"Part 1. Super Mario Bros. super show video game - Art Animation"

And here's me playing around with some idle poses with him in the plunger. Just quick tests, to see if it'll work or not. Maybe it'll inspire me to think of something else. Mario laughing. That'd be cool if he haunted the Koopa Troopas. Mario eating. I'll play that. I thought this was kind of cool.
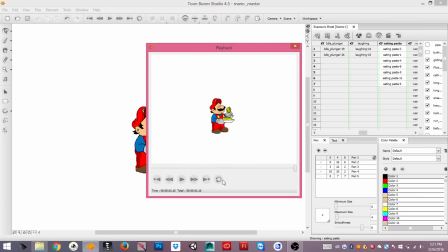And the guy, like I said, the guy's from New York. He eats. It'd be great if he did this in the game.
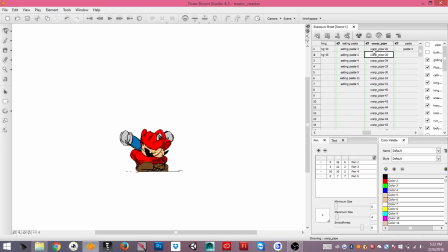(25:23)
I can see his health bar like replenishing because of it, right? Oh, and this is an animation of him going inside the warp pipe.
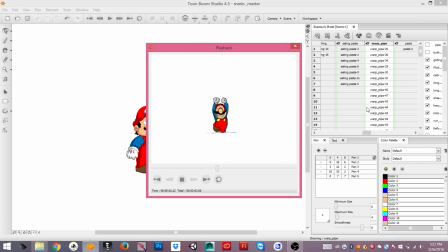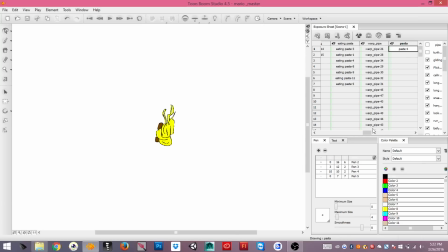(25:35)
That'd be fascinating. And I'm not sold on this completely. It's fun to try things and then see it in the game and see what else it could inspire. Plunger. Mario taking out his plate. This is a pose I thought would be kind of cool because in the show, when he throws fireballs, he actually hits this really confident pose and just fire comes out of his finger, and I thought that was kind of interesting.
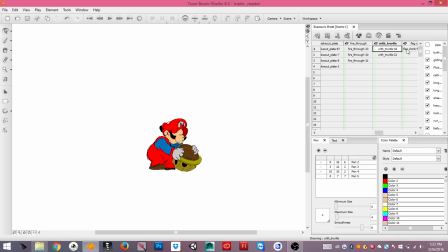(26:07)
It's him picking up the shell, flagpole, victory. This is Mario in the pipe. That's my rough. That's my tie down. I thought this would be cool if he ran into a pipe and he got hurt.
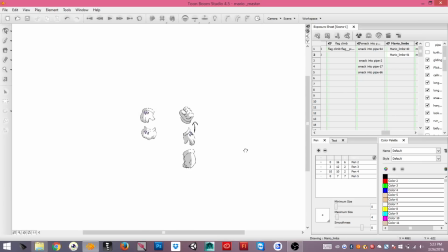(26:24)
Again, these are just stumps. These are different hands, for gloves.
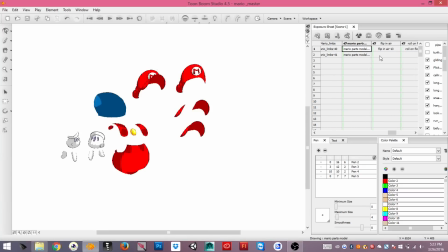(26:29)
Just stuff to think about. Here I'm cutting these up for spine.
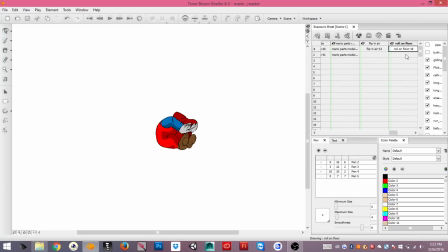(26:37)
Set that up. Mario's duck. That's how it's supposed to work.
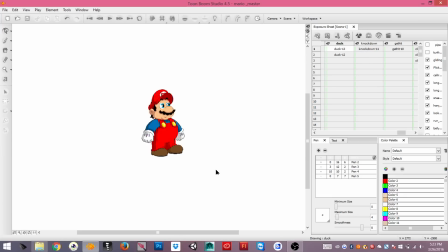(26:56)
So thought it'd be worth trying in the game as well before I clean this up and commit to it.
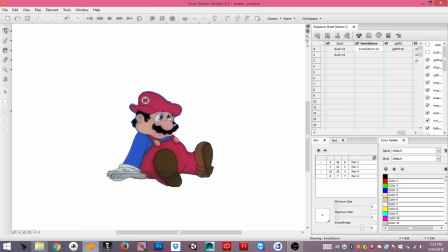(27:02)
That his knockdown from his intro was awesome drawing, beautiful drawing. So I thought I'd use it.
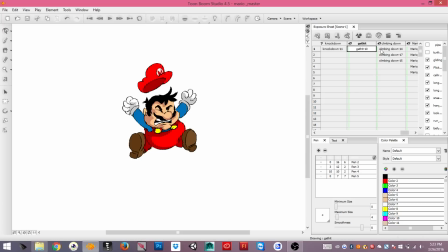(27:08)
Just get hit. Again, these are attempts. If you can tell, Scrooge does exactly the same thing.
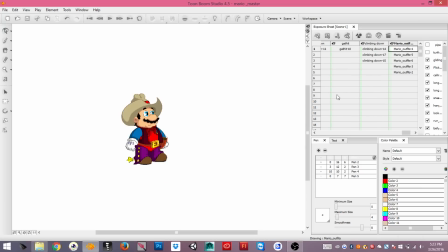(27:15)
It's him getting down. Oh, this is Mario in his costume, right?
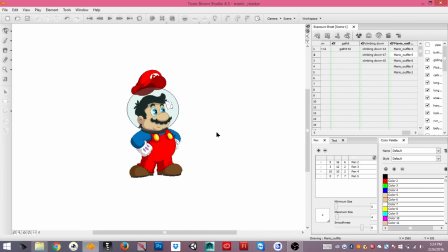(27:21)
This is what my son wanted. That's him as, in outer space. That Robin Hood short. And that's him bald.
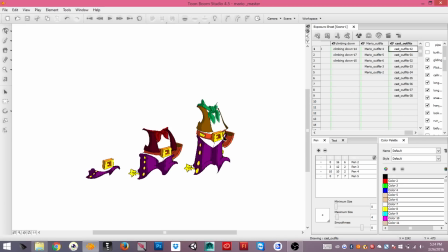(27:33)
This is outfits for all three of the cast.
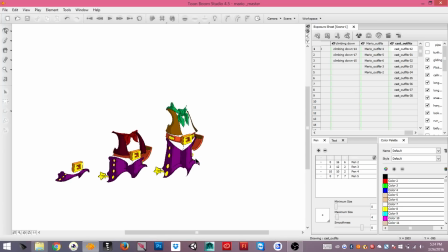(27:37)
If you see my DeviantArt, I have the princess in a cowboy costume too because my daughter was like, "Well, what about me?"
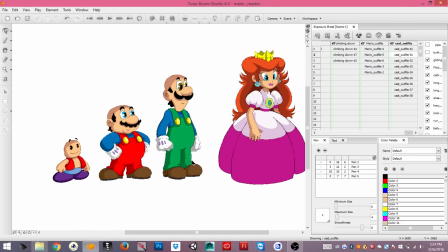(27:45)
And I go, "Yeah, that's right." So I didn't want, and my daughter picked the outfit though, and it's the princess.
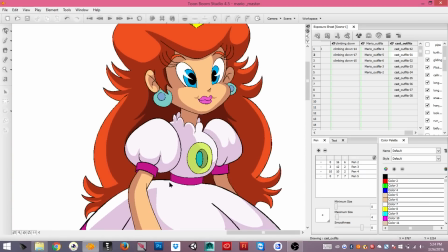(27:53)
My daughter approved.
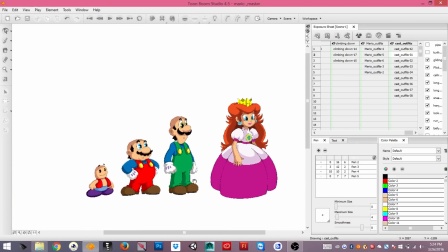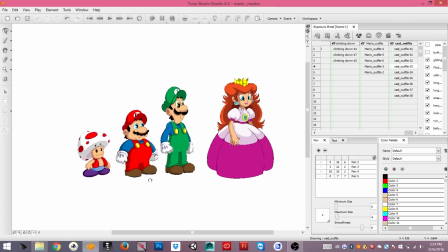(28:00)
I changed his stance, just because I like him that he's very
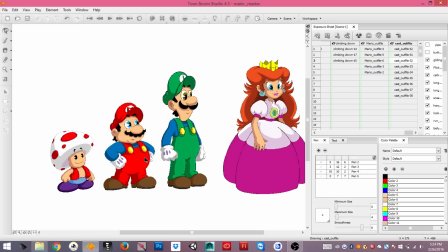(28:08)
chubby here. It's a little too heroic for me. I mean, that's him in the show, but I would like to try this one more time. In fact, all the animations that I did on him, I might just have to redo them. But this to me says Super Mario.
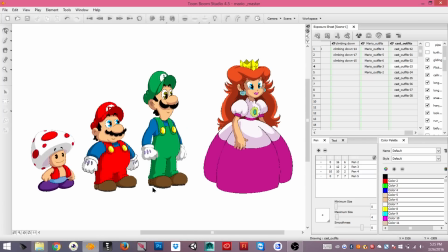(28:24)
This to me says on the safe side, and I don't like being on the safe side.
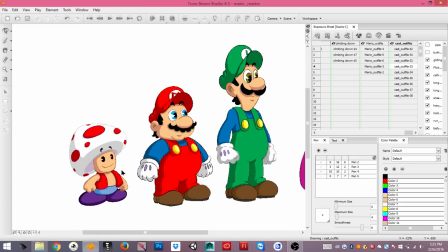(28:29)
I like challenging myself. And as for Toad, I gave him way too many spots.
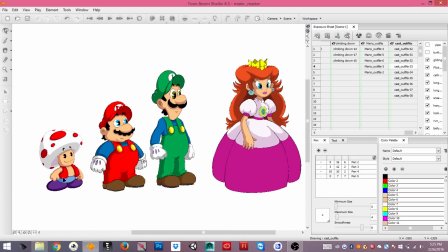(28:35)
My son did not approve on that, and I should have never done that. So anyway,
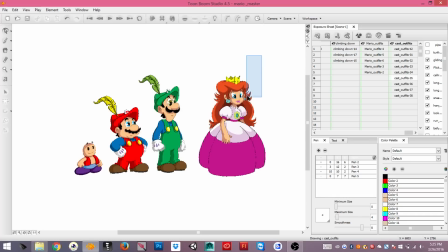(28:45)
I gotta make a costume for her.
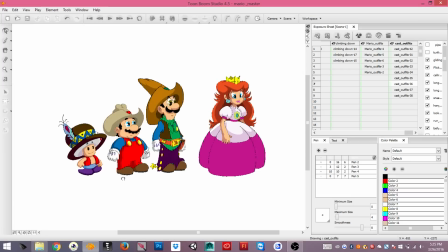(28:49)
That's them as cowboys. He looks cool.
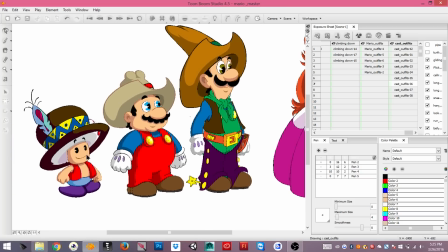(28:55)
That's Mario and Toad.